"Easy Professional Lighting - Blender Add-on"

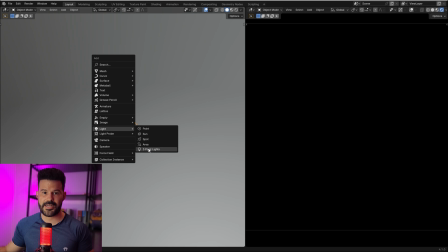(0:00)
Did you know that Blender comes with an addon that automatically creates a 3-point lighting setup for your object?
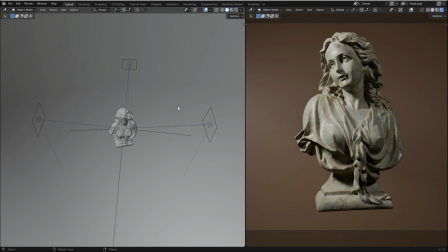(0:05)
Let me show you. 3-point lighting is an easy and effective way to create a lighting setup,
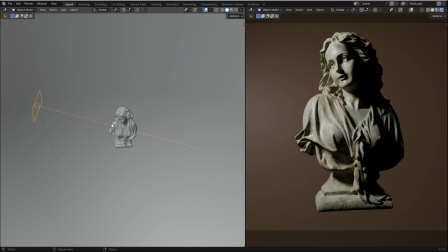(0:10)
and it consists of the key light that is your main light source, placed at around a 30 to 45 degree angle,
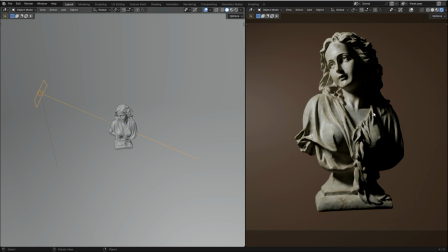(0:17)
casting shadows and defining the subject.
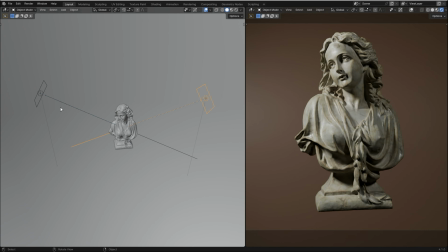(0:20)
The fill light that has a lower intensity and is positioned opposite from the key light to soften shadows, ensuring a balanced and even look. And the backlight that helps to prevent the subject from blending into the background and provides a sense of depth.
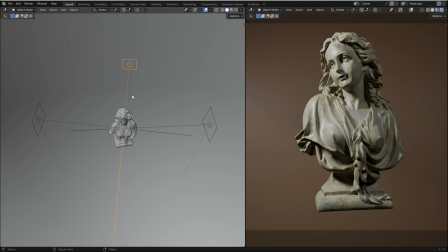(0:35)
And the best part is that Blender comes with an addon that helps to create a setup. The addon is called Try Lighting.
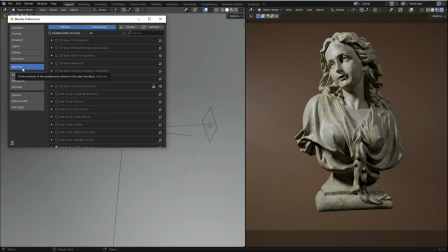(0:41)
You just need to enable it by going to Edit, Preferences, Addons, searching for Light, and enabling Try Lighting.
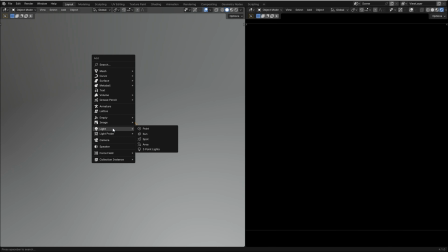(0:53)
Now you just need to select the object, press Shift A, go to Light and choose 3-point lights.
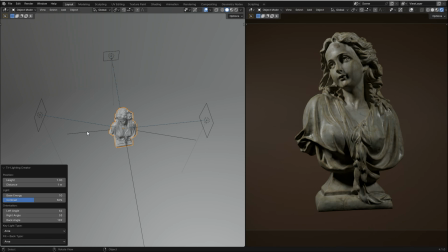(0:59)
It automatically creates a 3-point lighting setup, and you can use this panel to adjust some settings. You can adjust the height, the distance, the energy,
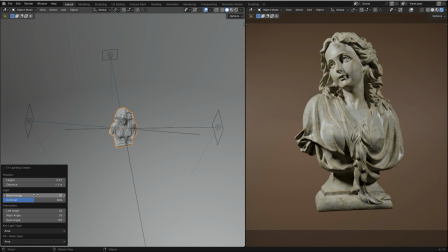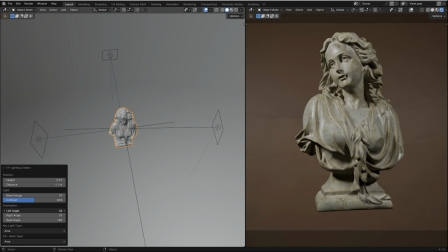(1:22)
the angle of each camera,
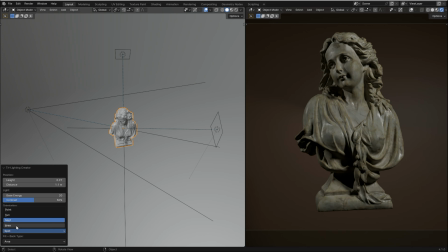(1:30)
and you can even change the type of the key light and the fill light. Let me know in the comments if this tip was helpful.
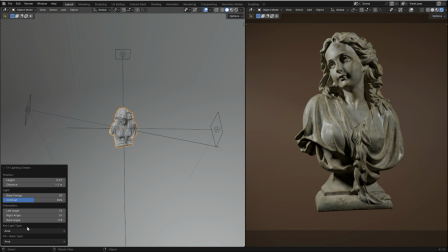(1:39)
Thanks for watching and see you in the next video.